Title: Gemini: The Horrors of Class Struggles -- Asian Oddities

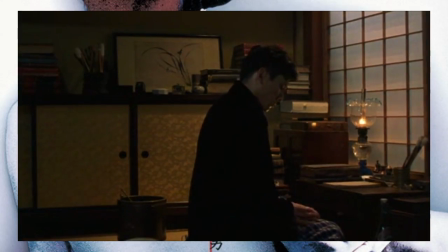8:07 This not only characterizes Yukio as someone that's willing to make excuses, that's willing to buy into this class system, but might regret doing so.
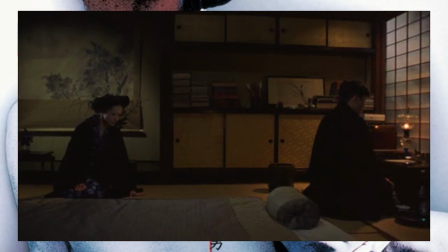8:18 But this also highlights the class divide that existed well into the Meijin era.
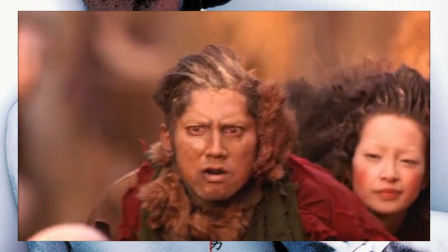8:23 As the evil twin returns from those same slums, the theme is carried over through the course of the film.
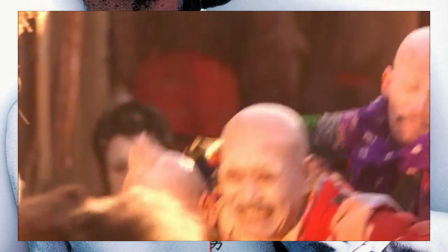8:29 On the same topic, the slums are the visual highlight of this movie.
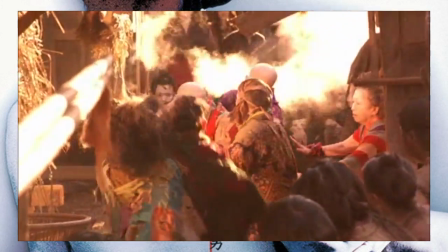8:33 All the costumes and sets look so dirty and messy, but they're also so vibrant and colorful.
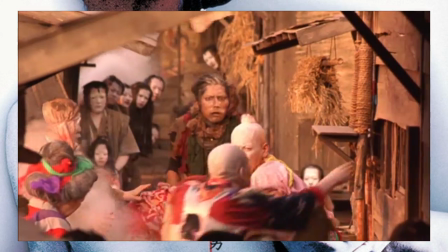8:40 It's this very strange mixture that I honestly wish we could have seen more of in the movie.
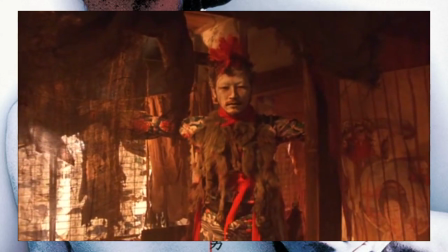8:46 Oh, and here's the part where Tadanobu Asano makes a cameo, and he's dressed as this guy.
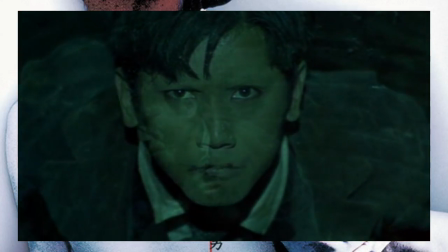8:52 He looks pretty cool. The other location that's worth mentioning, and where a lot of this movie is set, is inside of a well.
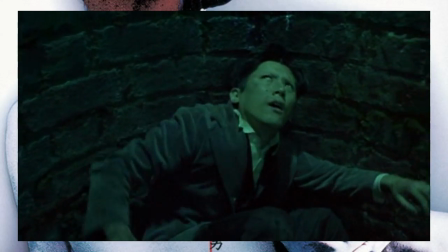8:59 About a quarter into this movie, Yukio is thrown and trapped into this well by Tsutkichi.
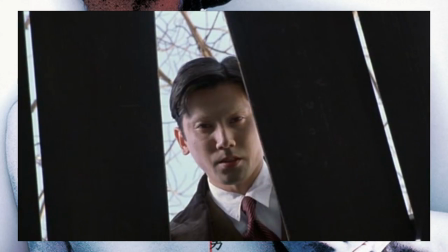9:04 The two communicate through this well, with the camera pointing up at Tsutkichi and down at Yukio most of the time.
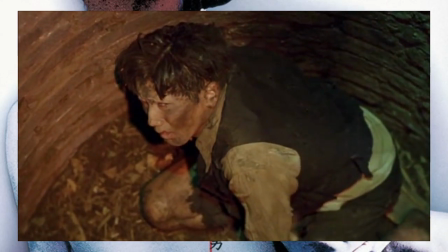9:11 This setup only makes the divide between them all the more obvious. Tsutkichi is now on top, and visually, Yukio is now down at the bottom.
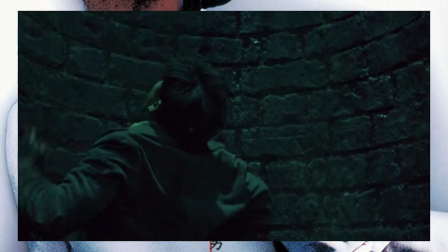9:20 There's also this green glow at the bottom of the well. That's this excellent touch that really adds some color to these scenes.
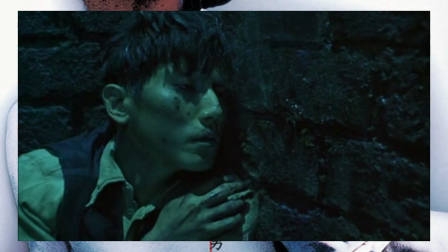9:27 It makes the shadows even darker on Yukio's face. As Yukio spends more and more time in this well, he gets dirtier and dirtier to the point where
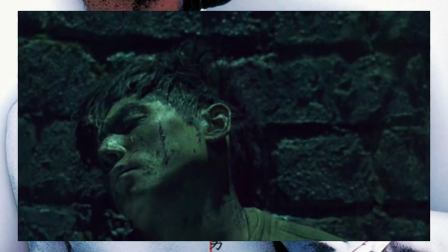9:38 he's just a dirt man by the end of this movie.
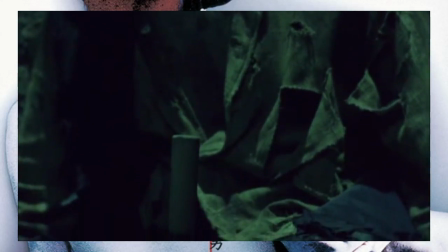9:40 His twin is bringing him down to the same level, making him all the more desperate for an escape one way or another.
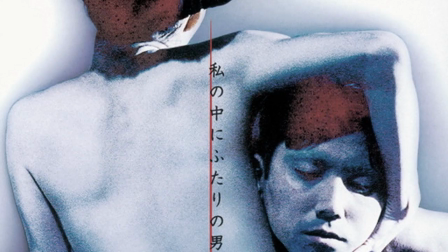9:48 And ultimately, the conclusion is something that I'm not going to spoil in this video.
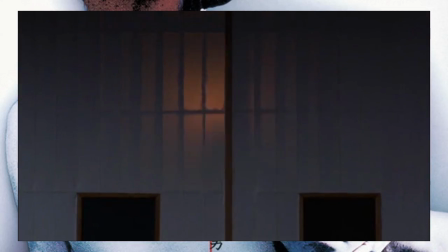9:53 Be aware that there's actually a lot of stuff that I didn't spoil in this video. However, Gemini is a bit thin.
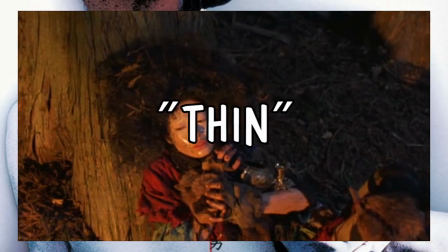10:01 Sometimes it almost feels like an EC Comics adaptation, because the premise is very simple,
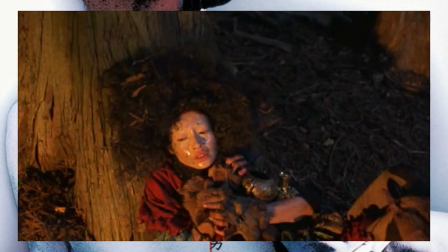10:06 and the social themes, while there, aren't really explored any further than the visual metaphors.
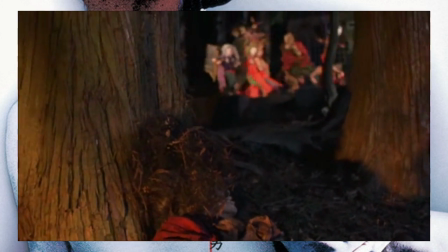10:12 But in any case, Gemini definitely gets a recommendation from me, a much stronger one than Vital.
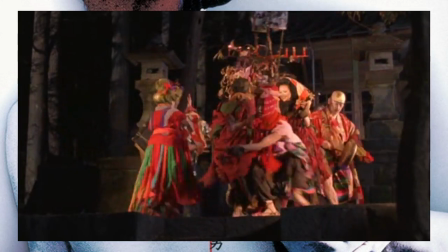10:18 It's an interesting piece in Tsukamoto's filmography, just because of how different it is.
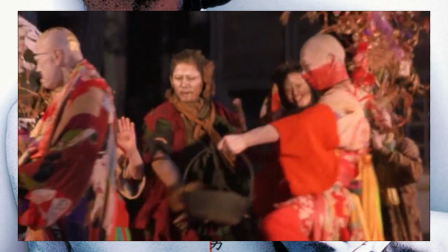10:22 Although, even if you're not a fan of the director, there's still a lot to like in Gemini.
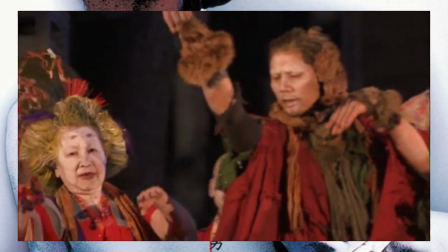10:26 If you're looking for a bit of a change-up in setting from your typical Japanese horror, then give it a shot.
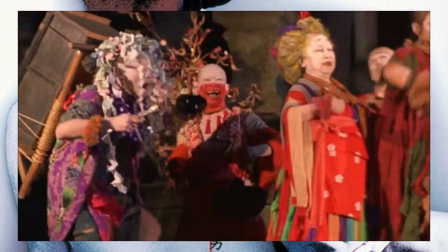10:32 I've heard people say it's not really scary, and that's true.
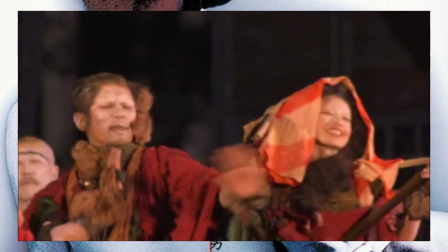10:37 It's not really a super scary movie, but the story unfolds in an interesting way.
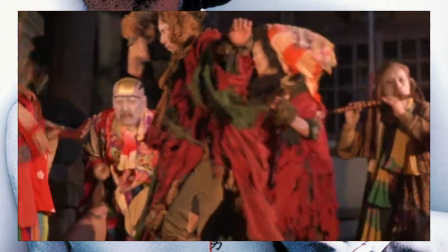10:42 That's it for now.
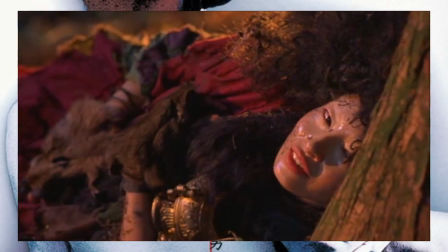10:43 If you like this video, you might want to check out my other Asian Oddities videos, as they also deal with weird and obscure Japanese movies.
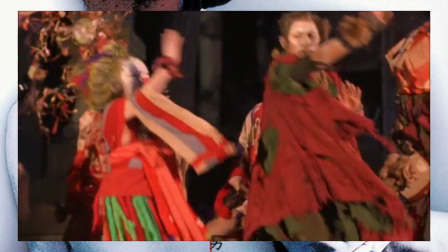10:52 Last week's was Maribito, starring Shinya Tsukamoto, who, as a change-up, didn't star in Gemini.
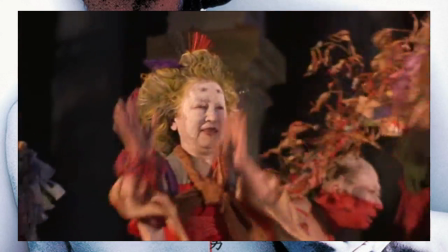10:59 Funny about that.
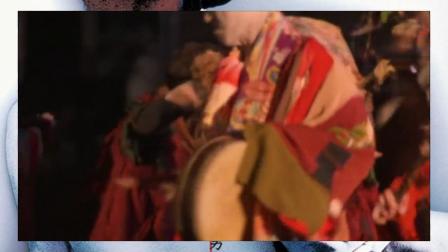11:00 You can also check out my channel, which has more reviews for old-as-shit anime, and a lot of stuff that nobody really cares about.
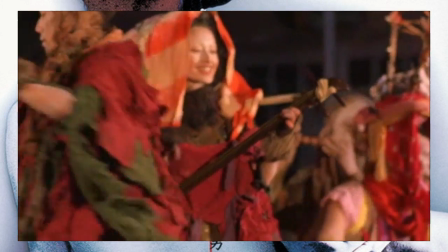11:08 But hey, as long as you guys are watching, that's fine. Next time, we will be seeing Tadanobu Asano again, this time in a little movie called Party 7.